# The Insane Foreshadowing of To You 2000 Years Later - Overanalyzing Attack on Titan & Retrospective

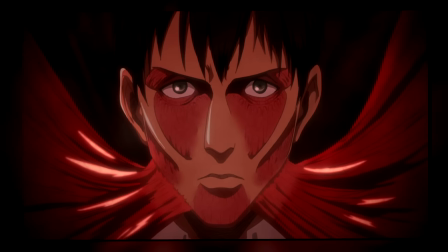On initial viewing, when we got to seasons 2 and 3, it felt like a massive tonal shift, whereas in reality, nothing actually changed.
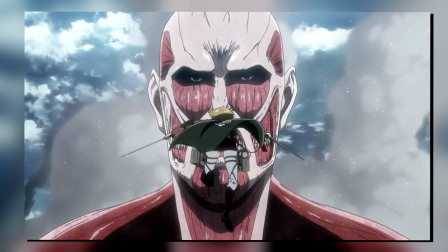We simply gained perspective.
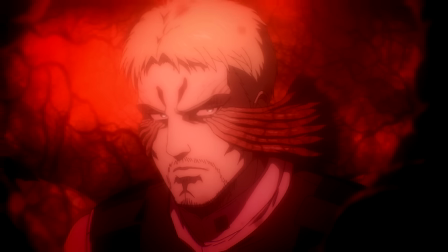The mystique around the Titans was removed, and we learn that they aren't some force of nature, and that they are in fact a part of a much larger conflict. And of course, I can't deny,
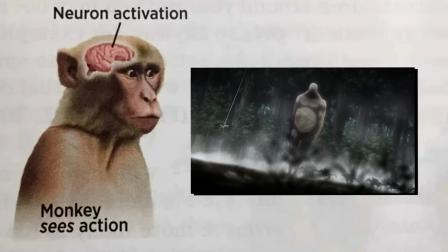there's the monkey brain side of us where these scenes are there just to generate hype, which I most certainly think they do.
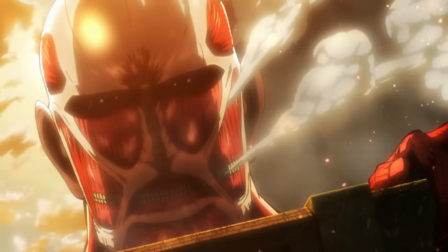Showing you the quote-unquote big bad right away allows the show to
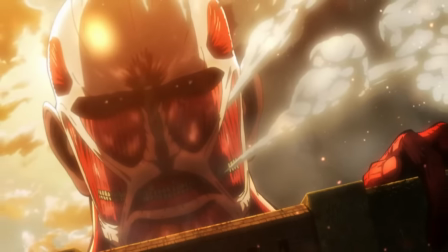slow down for a bit with the promise of something bigger to look forward to.
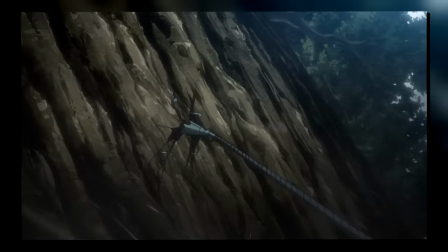And then seeing the ODM gear in action is just eye candy.
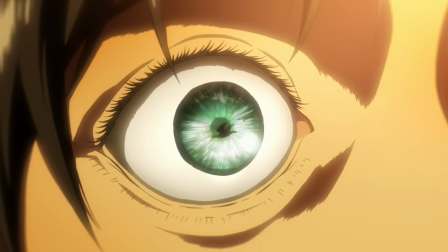And with all that in mind, as far as I'm concerned, this is quite literally a perfect opening sequence.
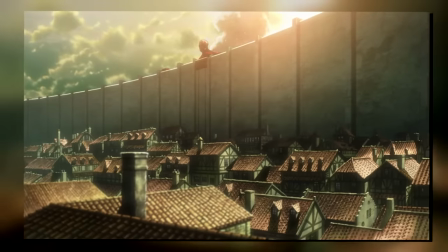It is back with so so much meaning, most of which only becomes clear in retrospect,
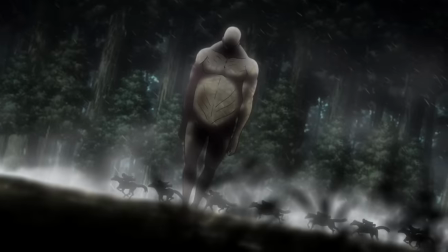as well as simply gets you intrigued in this world with, again, exploiting the monkey brain side of us.
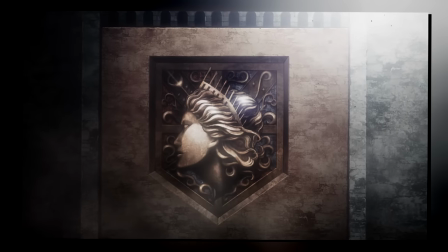But we then move into the very iconic first OP of the series.
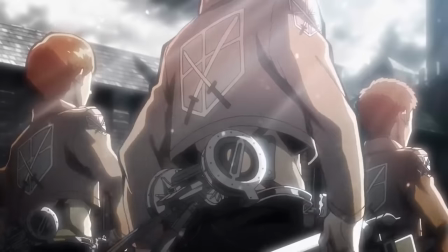And first and foremost, I want to emphasize the tone of it,
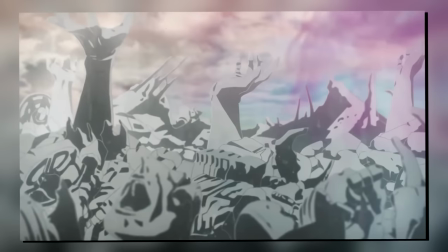especially when you contrast it against the other openings later in the series.
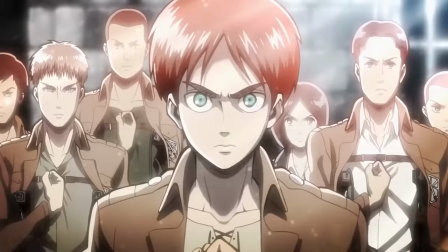It's uplifting.
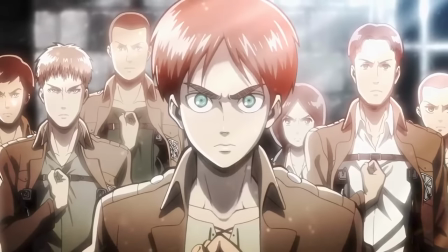It carries that fighting spirit which would be a major throughline in the first couple of arcs where we still knew very little about the Titans.
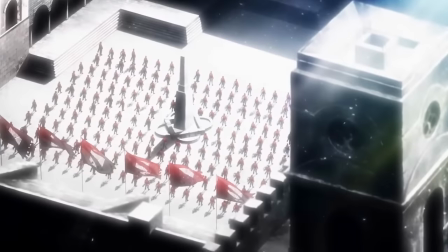As of right now, it's a war against all odds, humanity against the world.
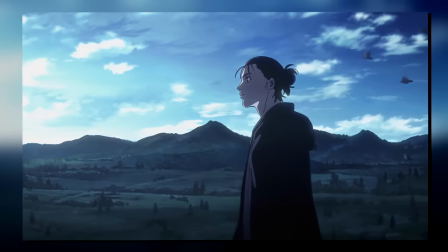And so, instead of the much more realistic and downright brutal openings we get later on,
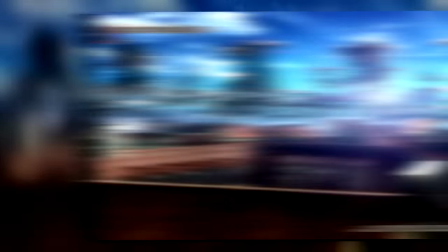this one is far more vibrant to convey that. The lyrics themselves also pretty blatantly tell you that, over the course of the story,
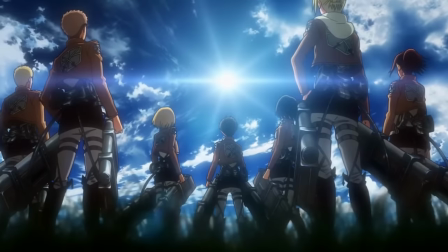the Hunted would in fact become the Hunters, which as is common in Attack on Titan, is actually true in more ways than one.
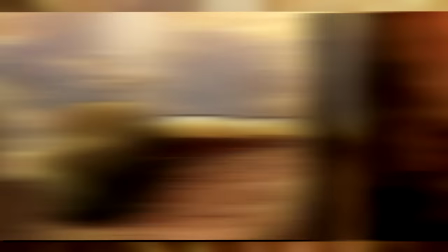As you can both refer that to the Titans becoming the Hunted, as well as later into the story, the Marley enforces themselves.
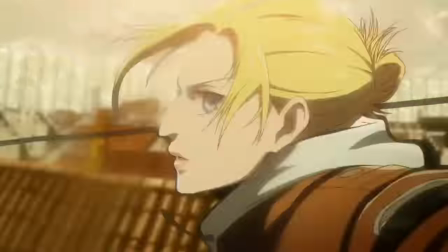And again, moving past all that,
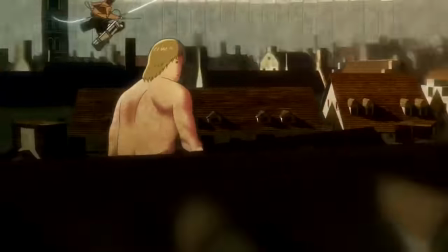here too there's just the pure eye candy that is Studio Wits animation, which is on full display.
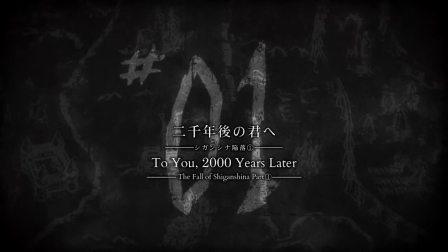We then get the title card, which for a premiere of a series, is certainly a curious one. To you, 2000 years later.
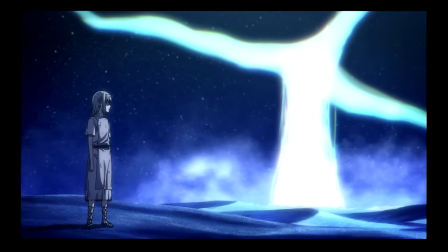In retrospect, we of course know that it refers to Emyr, the origin of the Titan's power,
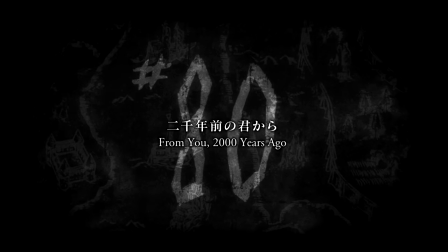as the true meaning of it would later be revealed in the episode From You 2000 years ago.
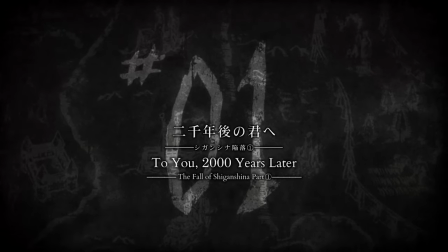Though again, for a first episode, it certainly leaves you wondering about what exactly is going on here,
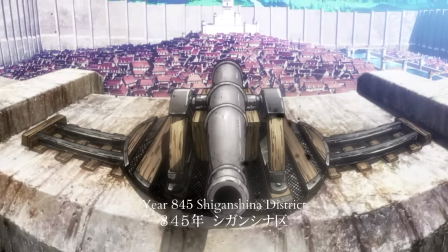especially because in the establishing shots we'd see later, there is also the explicit note that this is the year 845.
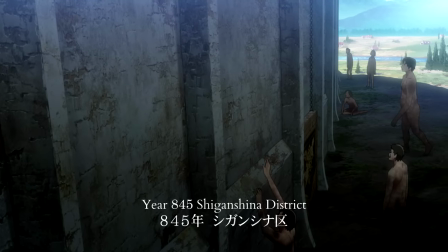Under normal circumstances,
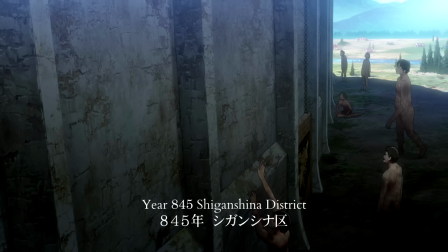this would imply that time itself would in some way play a major role in what we'd see, almost as if it were a historical retelling of events.
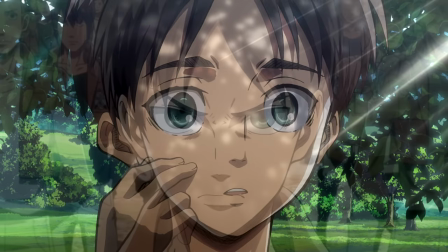However, if you simply wanted to convey the passage of time, it is far easier to just say X years later, right?
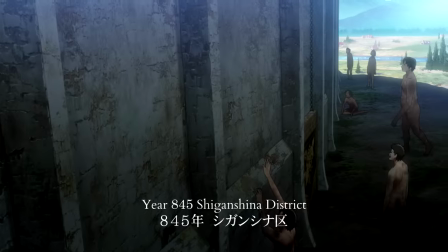Well, by using a very specific number, the show is already implicitly telling you that we won't be moving in just one direction,
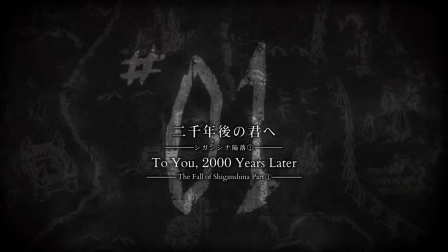which is further backed up by the highly ambiguous title of the episode.
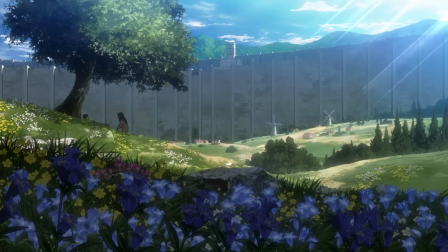And if you still had any doubts about this, we also see Eren's quote-unquote dream,
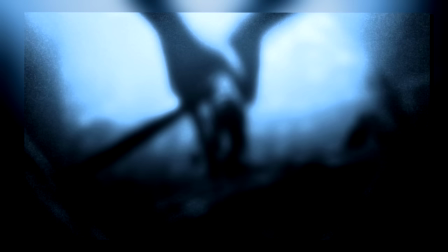in which he'd very clearly see the future, both seeing the smiling titan eat his mother, which of course we'd later find out to be Dina Yeager,
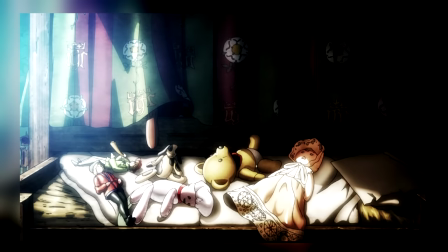as well as numerous scenes which are yet to happen.
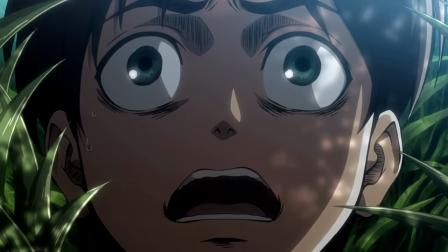In retrospect, of course we know how and why that happens, though even aside from that, I think you'll agree that if you are paying very close attention,
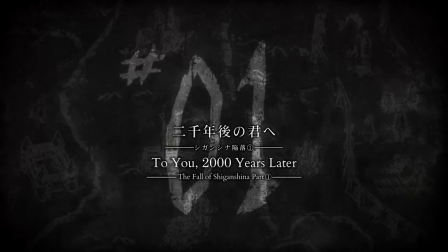there are enough clues to begin to hypothesize that time would play a crucial role in some manner.